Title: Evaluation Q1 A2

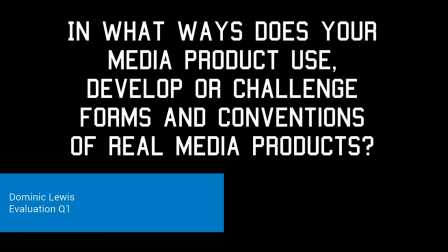0s
In what ways does your media product use, develop or challenge forms and conventions of real media products?
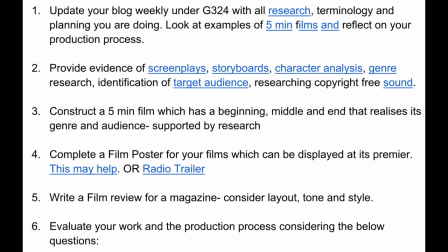5s
For our A2 coursework, we had to create a short 5-minute film along with a film poster and film review as a collection of a promotional package. Before forming any ideas for our own short film, we had to research into typical codes and conventions found in other short films,
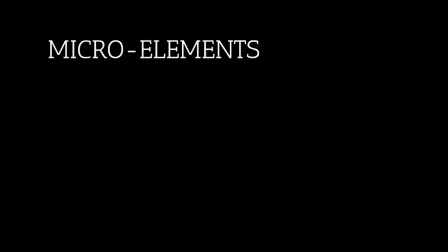20s
as well as doing research into the types of micro-elements and macro-elements commonly found in short films.
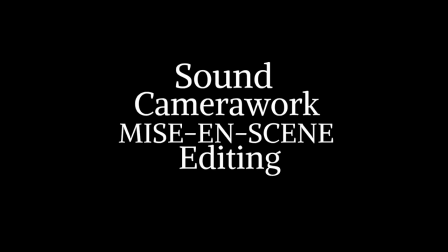25s
The micro-elements are camera work, sound editing and mise-en-scene, and are focused on any similarities seen across the short films.
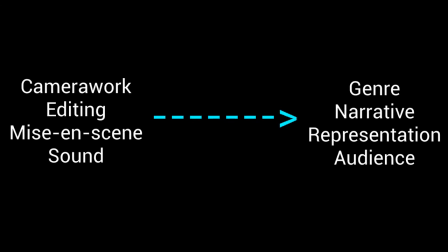32s
And these micro-elements are what forms the macro-elements, which are genre, narrative, audience and representation.
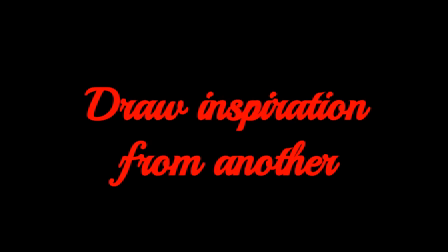39s
All films draw inspiration from another, and Our Reaper is no exception to this. One of the many short films I decided to analyse was The Moonlight Man. The Moonlight Man is a short horror film that focuses on a woman just looking to go home, but ends up getting creeped out and then what we think is killed by the antagonist. We first see the reveal of the woman, where it cuts to her using a mid-shot to show the protagonist straight away due to the limited time.
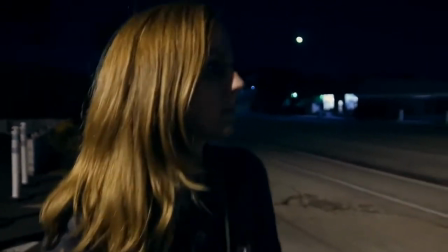65s
This is the first inspiration used in our short film of how we revealed our own protagonist too.
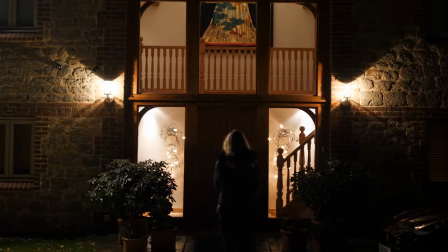71s
The use of the antagonist is also similar in The Smiling Man, but is also similar to Scream,
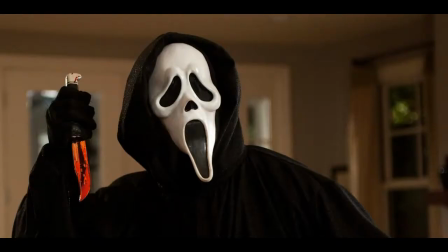76s
due to being a figure that is dark in clothing and is just seen by the audience first and then eventually by the protagonist.
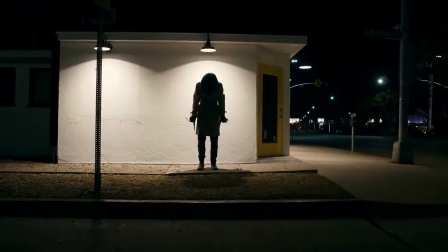83s
Our antagonist is more like the Smiling Man due to not having to kill and see excessive blood, but just have the thought of the idea.
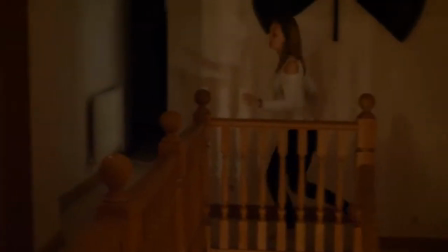92s
This type of antagonist then appeals to a larger audience due to no gore, which people are uncomfortable to watch,
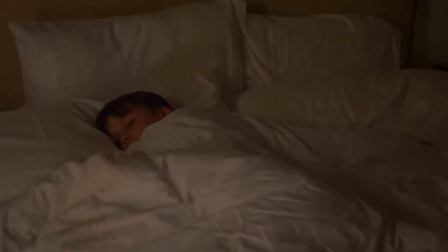98s
therefore appealing to a wider audience and appealing more to our main age bracket of 15 to 24.
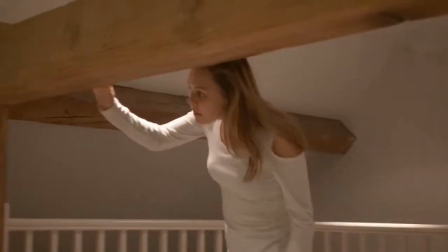108s
Mise-en-scene is the context that reveals the genre and location, as well as everything that is going on the screen.
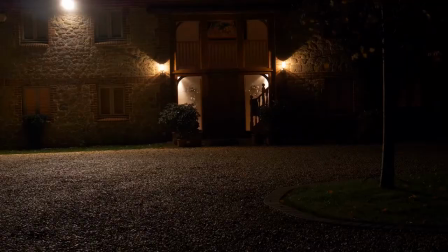114s
Our setting is a house, a commonly used location for a horror film, but also a common place everyone is familiar with.
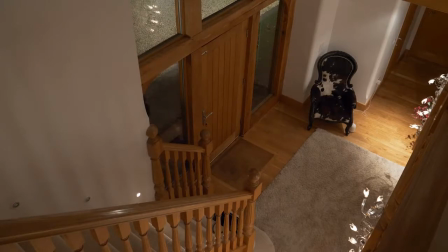122s
Therefore, the use of lighting, which is dark due to being set at night,
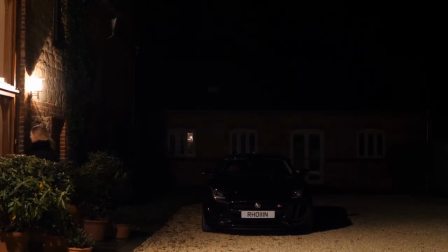126s
creates a sense of attack on what is familiar to the audience, hence creating that unease and suspenseful feeling due to the sense of the unknown.
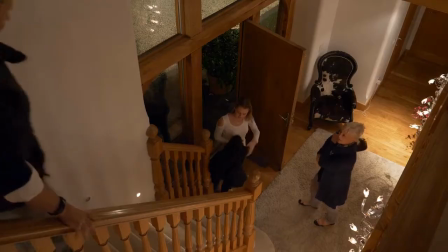133s
We wanted to keep the setting in one place, due to being a common stereotype of short films.
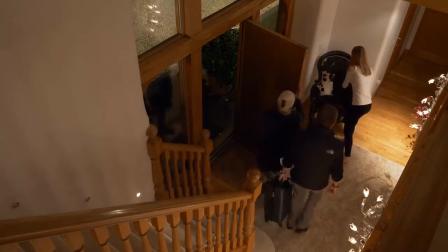138s
This makes the narrative easy to follow and not overcomplicate it for the viewers.
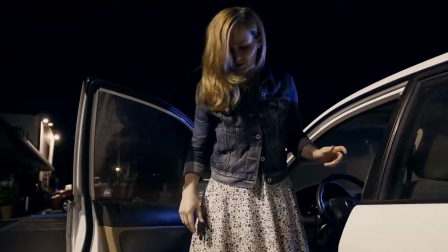143s
In The Moonlight Man, the setting is in one place, but however, the film involves moving around this one location.
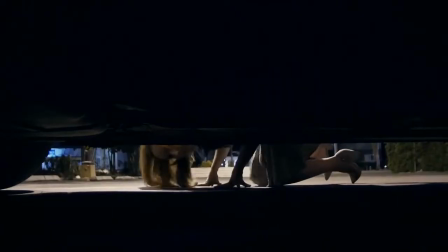150s
Therefore, this is what we have done in ours, and used the house and moved around in the house.
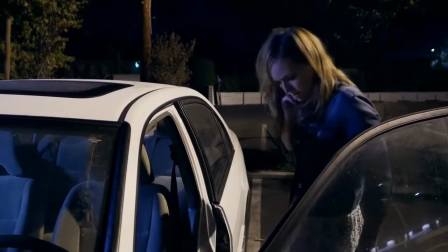157s
There is also an antagonist dressed in dark clothing to exert his danger, as black connotes evil.
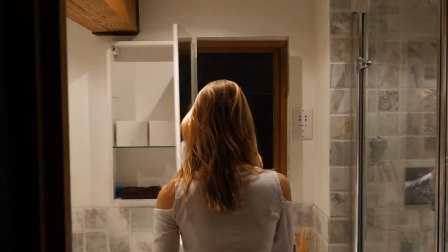163s
Therefore, then white connotes innocence, which is why our protagonist is dressed in white.
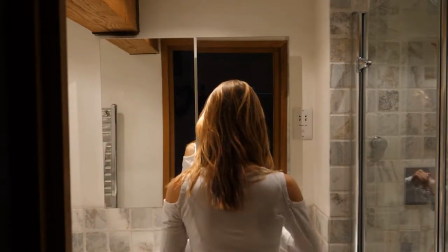169s
This is stereotypically used in horrors and evident in our film as it portrays the message intended.
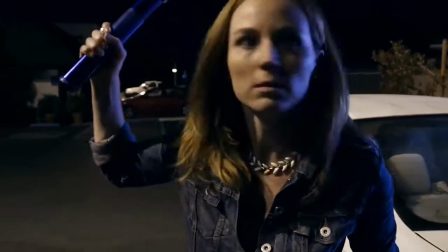175s
The Moonlight Man focuses on the young lady who appears to be a stereotypical woman in films, due to Laura Mulvey's male gaze.
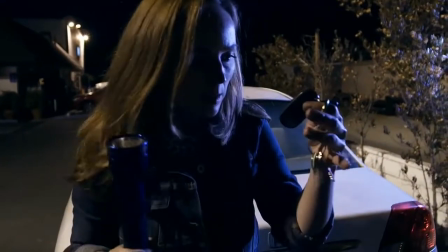183s
This is where males see the woman as an object or something good to look at.
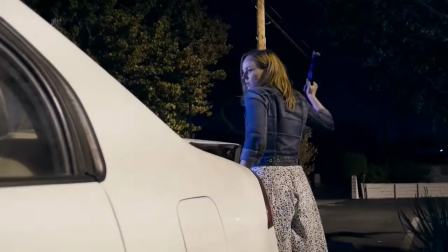189s
She is seen to be wearing makeup, light clothing and have high heels on. This was a heavy influence on our short film Reaper.
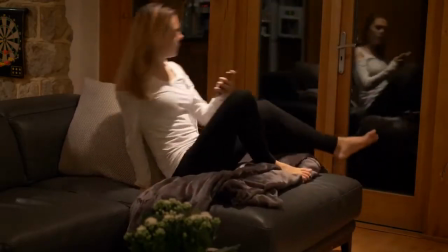200s
Seen throughout The Moonlight Man, the lady appears to be alone. This creates a sense of isolation for the character, forming the feel that she is vulnerable.
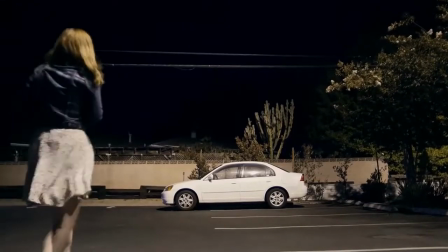208s
The use of only diegetic sounds at the start is also to emphasise the key theme of isolation.
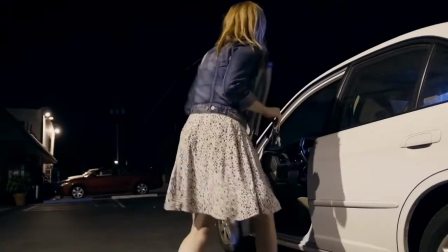214s
This inspired us when creating our short film, where the use of her alone and really only diegetic sounds are heard to create her isolation.
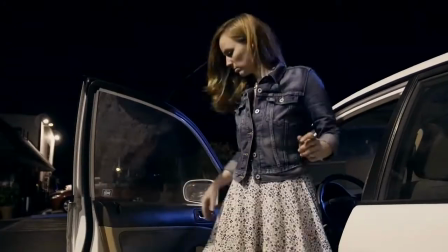222s
In addition, a large house in the middle of nowhere also creates her being alone and makes her vulnerable and more isolated.
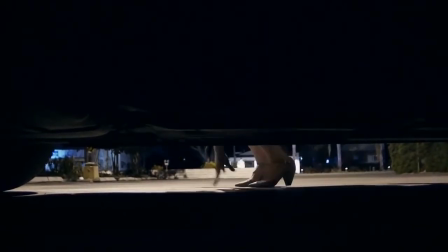231s
Leading on, a non-diegetic soundtrack in the background helps to emblematise the character's feelings.
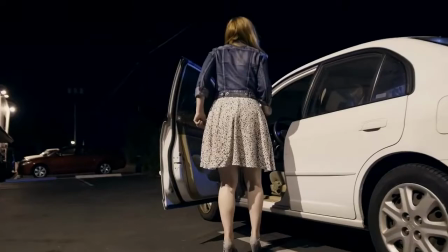236s
So in this short film, The Moonlight Man, the original music soundtrack is used to represent the character's emotion of being frightened and worried.
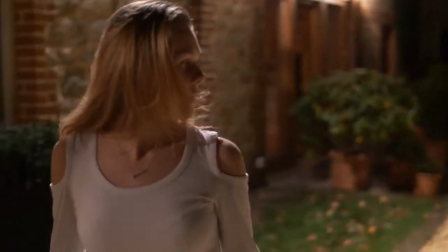244s
We then took this into our regular film and used the Neary soundtrack to show her emotions of being worried, which later develops to her being panicked and scared.
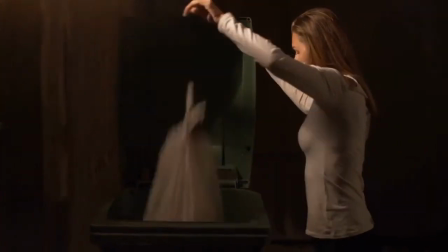255s
The non-diegetic sounds can also be there to create the feeling of the presence of the antagonist.
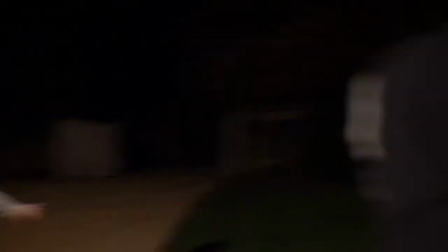260s
This again was shown in The Moonlight Man, therefore we took this into our own film.
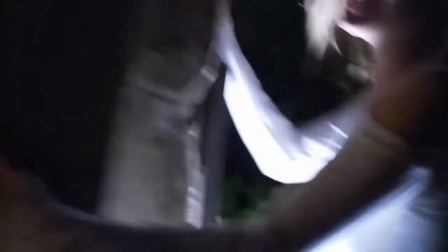265s
Therefore we used the build-up of the non-diegetic sounds to create the presence of Grimm.
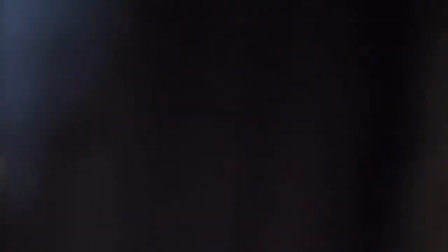271s
There is also no or little dialogue throughout the short film. This is the case in many I analysed too, therefore again highlighting the isolation of the main character.
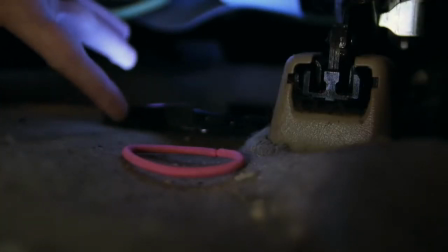281s
We definitely took this into our short film. The use of diegetic and non-diegetic sounds are used to indicate and highlight the reaction.
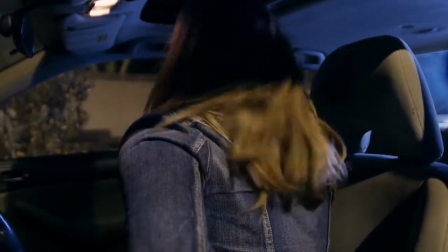290s
So our main target audience being 15 to 24, which when you're younger have a shorter attention span, so the sound draws them in and makes them confusion.
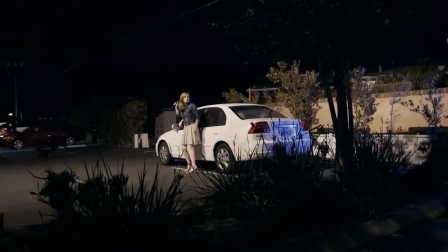301s
Moving on to editing, a high use of continuity editing was present in short films, and in The Moonlight Man it shows examples of this.
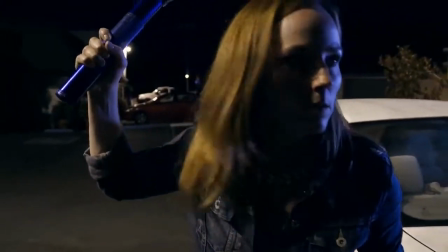310s
The reason is the short amount of time available, so the shots have to follow, and with the continuity editing it makes it easy to follow, and therefore the narrative is clear.
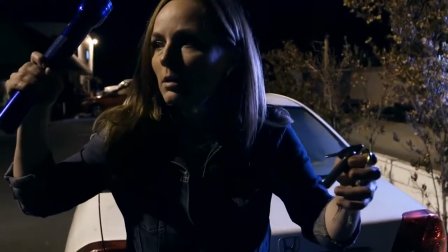318s
We do not want to be exposed to too many aspects, otherwise the narrative will get complex and takes the suspense and build up to action irrelevant.
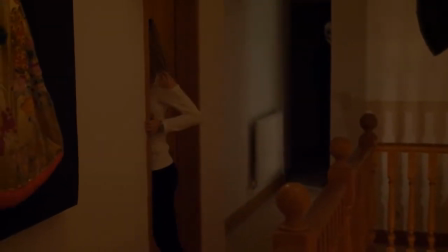328s
Therefore, in Reaper, there is clear evidence of this in order to be successful as building that unease for the audience.
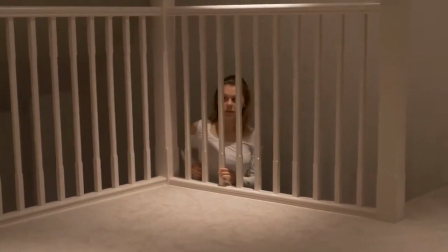334s
There's also a range of jump cuts to quickly show the action to take place,
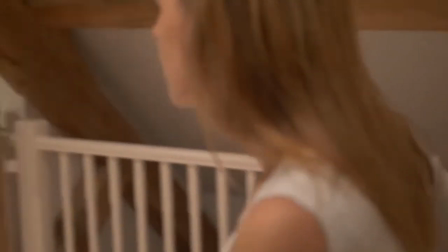338s
but in a concise way to ensure time was not wasted and shots were not too long so the film maintains its entertainment.
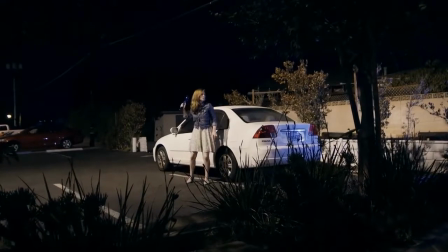347s
For the camera work used in The Moonlight Man, we see a large amount of close-up.
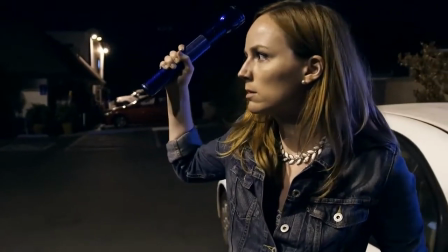351s
The reason is to show that characters' emotions or reactions, but it can also highlight key iconography.
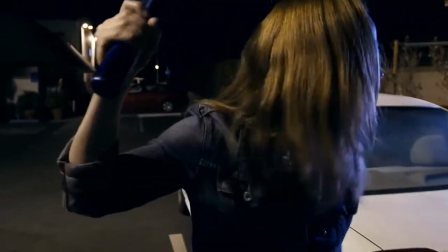357s
This was again similar in most horror films and most short films I analysed.
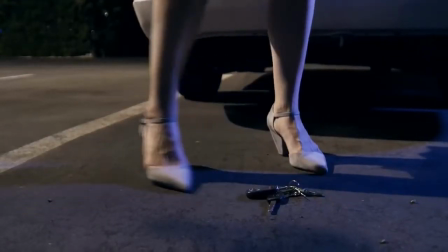363s
So in The Moonlight Man, the car keys is a good example of this. And another camera angle used is the point of view shot.
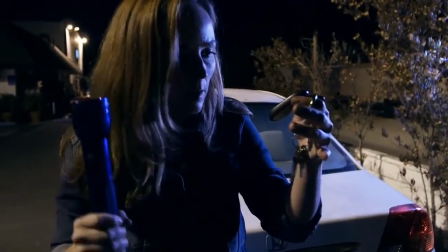370s
Lots of point of view shots are used across short films to show the perspective of another.
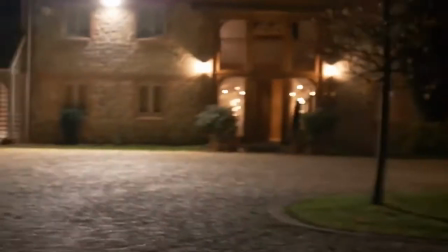376s
Tracking shots are also highly used solely for the reason that it creates suspense.
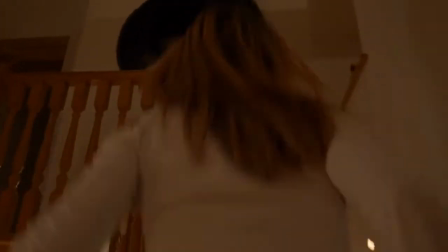379s
Tracking shots is a main reason for the suspense caused in the majority of horror films, hence why we used it in Reaper.
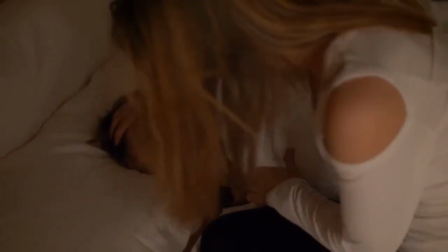388s
Watching a variety of short films, I mainly encountered the genres of drama and horror.
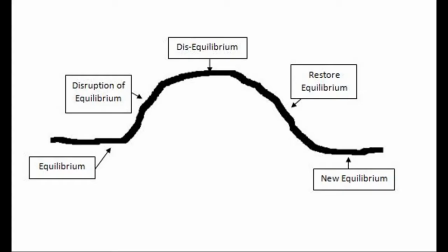394s
The reason is because of the limited time to convey a story, typically using the equilibrium theory put forward by Todorov.
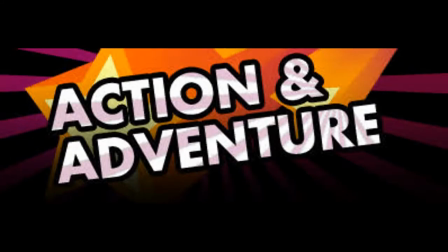401s
This is why it is hard to create action and adventure and comedy films.
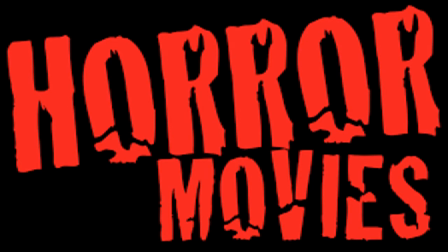409s
Following on from this research, we decided to choose the genre of horror with a subgenre of thriller, and we intended to follow Todorov's equilibrium theory.
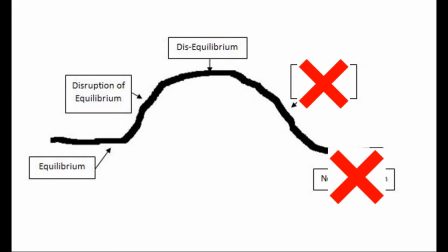418s
However, we did not have all steps to use this, so we didn't use this theory.
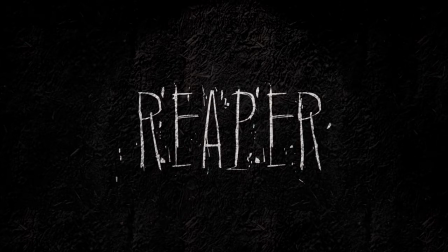424s
However, we first start with the equilibrium where Sola is arriving home and babysits Seb.
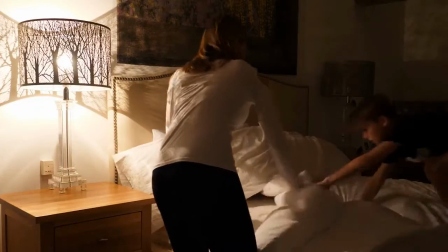430s
Then she puts him to sleep and then she's on her phone and laptop and making tea.
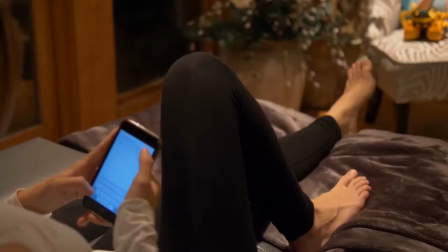435s
Then there's the disruption where the antagonist pops up outside the window where she's sitting at,
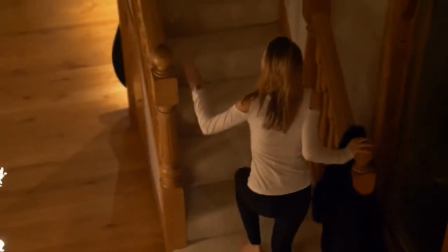440s
and also outside the house when she goes to investigate suspicious noises.
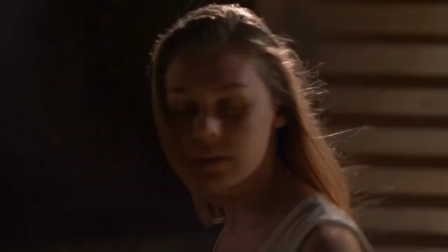445s
She then recognises the disruption in the equilibrium when she encounters Grim whilst taking the rubbish out.
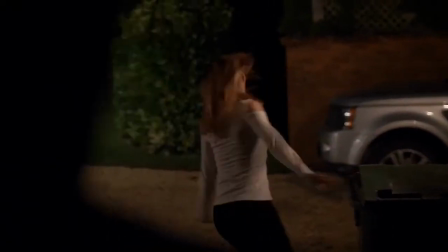453s
This is where she leaves Seb vulnerable. There is no attempt to repair the equilibrium and no equilibrium or settlement.
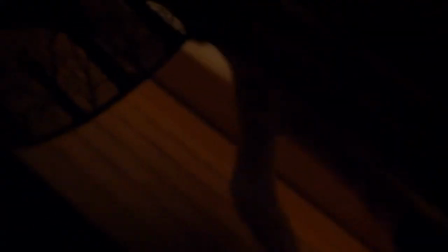461s
The killer is still loose and the victims are dead.
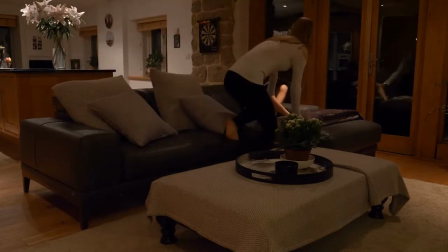463s
We also cast the young actors to appeal to young people, therefore reaching out to our target audience of 15 to 24. Film poster. In my film poster I used a colour scheme of majority black with a white and glitch subcolours.
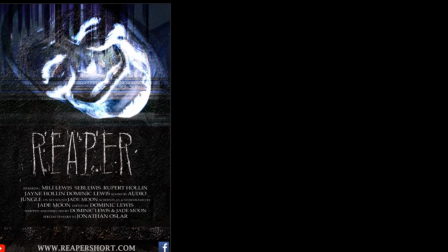481s
This connotes Grimm's evilness and power, which is superior to Sola.